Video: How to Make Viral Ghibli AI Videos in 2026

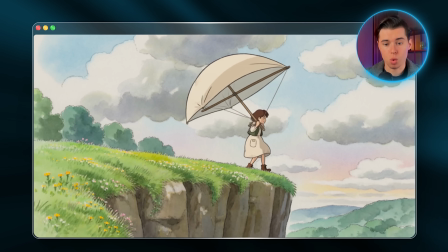I especially like how the foreground character is sharp, but the world around her feels like a painting, and Mei looks like herself.
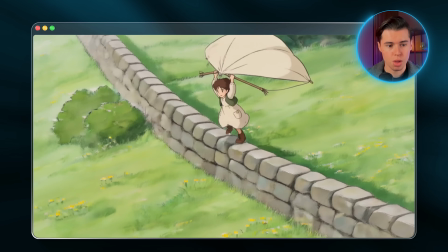The character reference is doing exactly what it's supposed to. The whole clip has that slow, chill energy where the world is allowed to breathe. That's exactly what Ghibli is known for. I'll download this clip now because we need it for maximum consistency with the rest of the sequence. Most people generate each clip independently and hope they match, but the moment you do that,
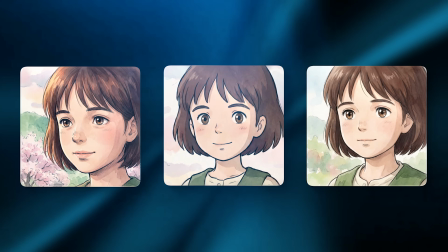the character shifts slightly between clips, the lighting changes, and the whole art style drifts.
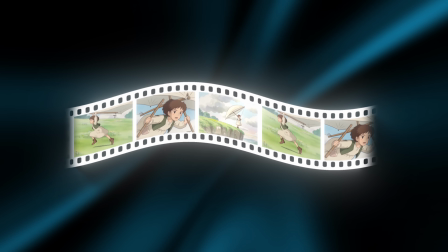The final result stops feeling like a continuous scene and starts feeling like a collection of random clips.
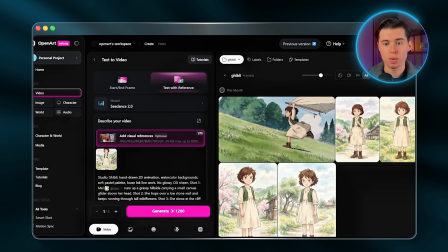But the fix is simple. When setting up video 2, you're not just referencing May as an image.
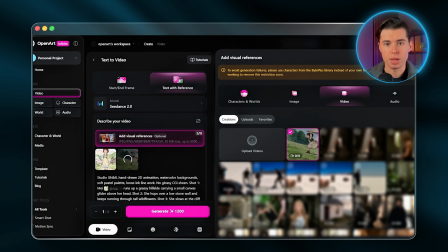You're also uploading video 1 as a video reference. This tells Seedance 2.0 to treat that first clip as the visual baseline. Everything carries forward, like the style, the lighting, and the character design. The result is a sequence that actually flows like it was built in one session.
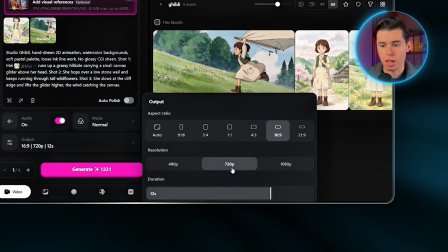I'll set the duration to 12 seconds and keep every other setting the same as before. I'll paste in this prompt. This time, we also get dialogue in our prompt. But unlike other anime, we don't ask for shouting or intense sounds, but just a small whisper. These films don't punctuate emotional moments with big dramatic music, stings, and screaming.
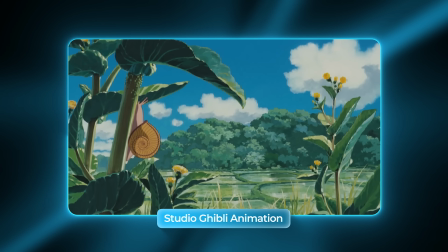They let the moment breathe. A quiet whisper over an open sky hits harder than anything louder would.
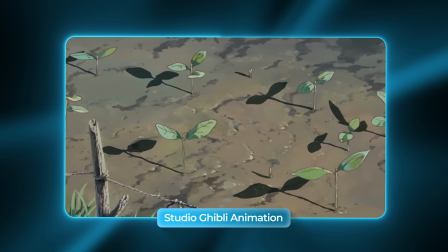And that's the kind of detail that separates a clip that feels like it was made by Studio Ghibli from a clip that just looks the part. Something else worth adding to your own prompts is a place and a period.
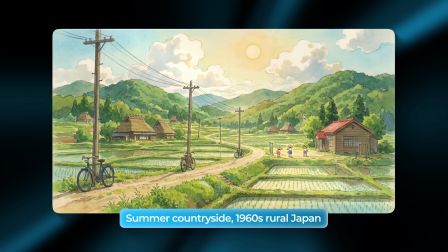Something like summer countryside, 1960s rural Japan, or windswept seaside village at dusk. The style prompts handle the visual language, but Ghibli films are always set somewhere specific and grounded. When you give the model that context, the backgrounds stop feeling like generic pretty landscapes and start feeling like actual places.
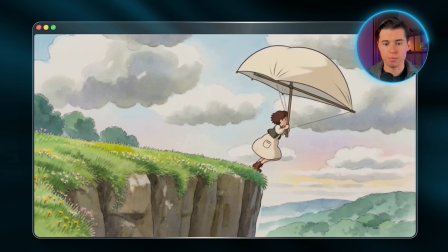Let's generate. This looks really good. The animation remains fluid even though she's launching herself and gliding through the air.
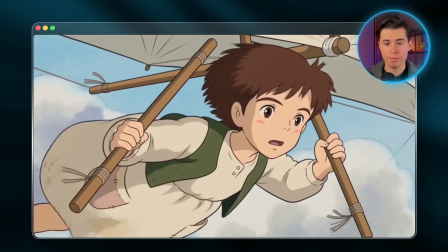That's something most models would struggle to get right, and the close-up of her face right after is exactly the kind of quiet emotional beat that makes this style work.
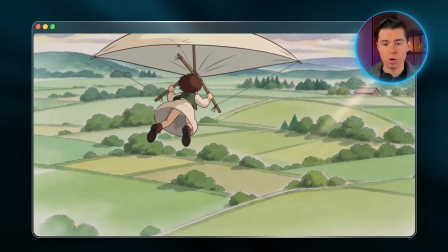She's just there, in the moment, and the viewer is right there with her. Download video 2. The final clip is where everything we've built pays off. Now video 2 becomes the reference for video 3. Each clip inherits the visual DNA of the one before it, and the story keeps building toward something.
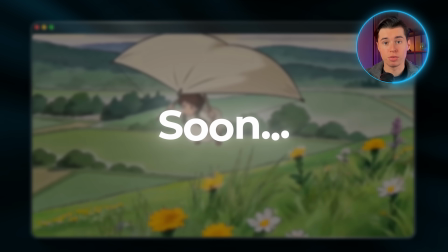This final clip is the moment the whole sequence has been building toward, and the prompt reflects that.
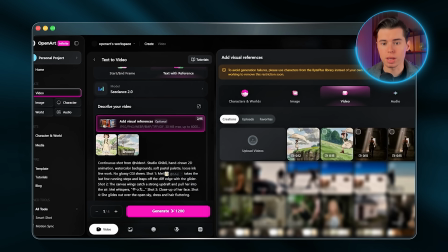Bump up the time to 15 seconds again, upload video 2, and keep everything else the same for maximum consistency.
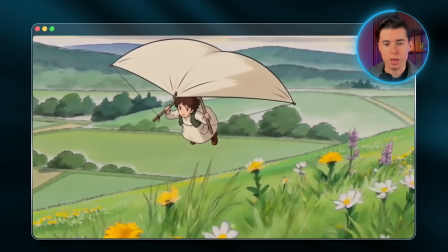I'll paste in this and generate. This is my favorite. The moment when the birds rise around her looks great.
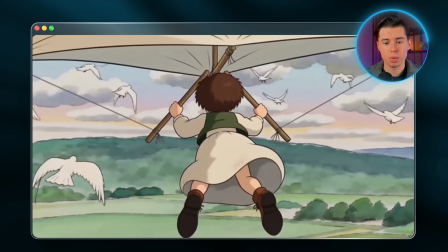The white plumage against the soft green of the meadow creates this natural contrast,
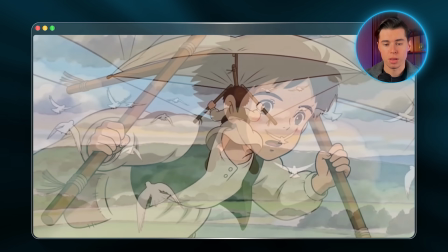and May flying with the birds toward the horizon feels like the last frame before the credits roll. We've made 3 clips all in a Ghibli style, and now we just need to put them together to make the whole thing look finished.
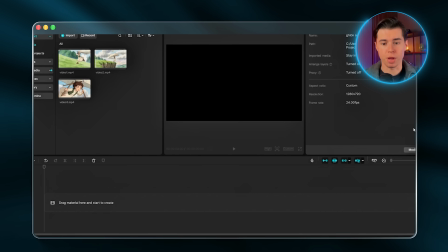Open up your video editor. I'm using CapCut, but use whatever you're most comfortable with.
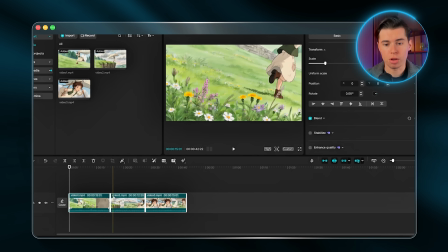Drag in video 1, video 2, then video 3 in order and trim any dead frames at the start or end of each clip,
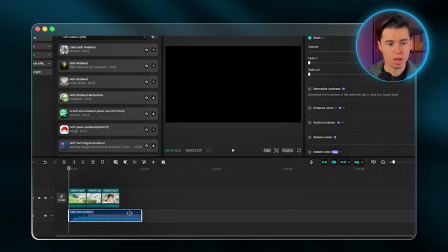and you can also add a soft ambient track underneath, something quiet that doesn't compete with the visuals.
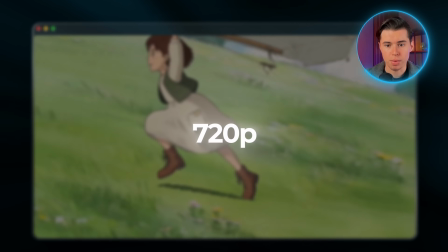This already looks good, but it's in 720p. And for Ghibli specifically, that's not enough.
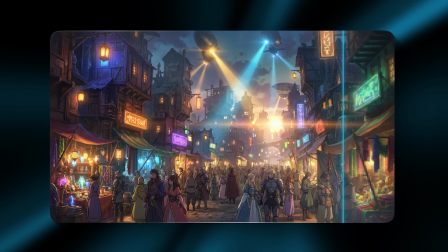Anime is a visual art form, and at 720p, some of the details get compressed.
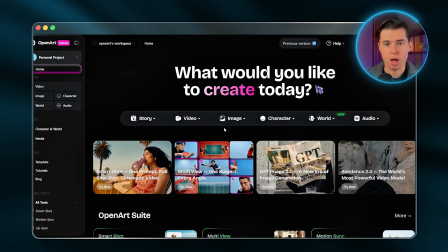It's not unwatchable, but it's not professional either. So to upscale it, head back into OpenArt, go to video in the navigation bar, and this time select upscale video.
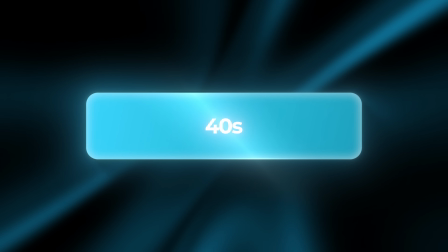Keep in mind that this tool has a 20-second limit, so if your video is 40 seconds long, you'll need to run the process twice and then stitch the clips back together in CapCut.
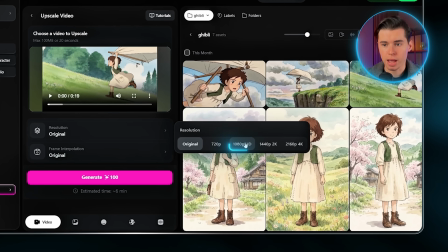So upload the video we just made, set the resolution to 1080p, and generate. Let's look at our final result.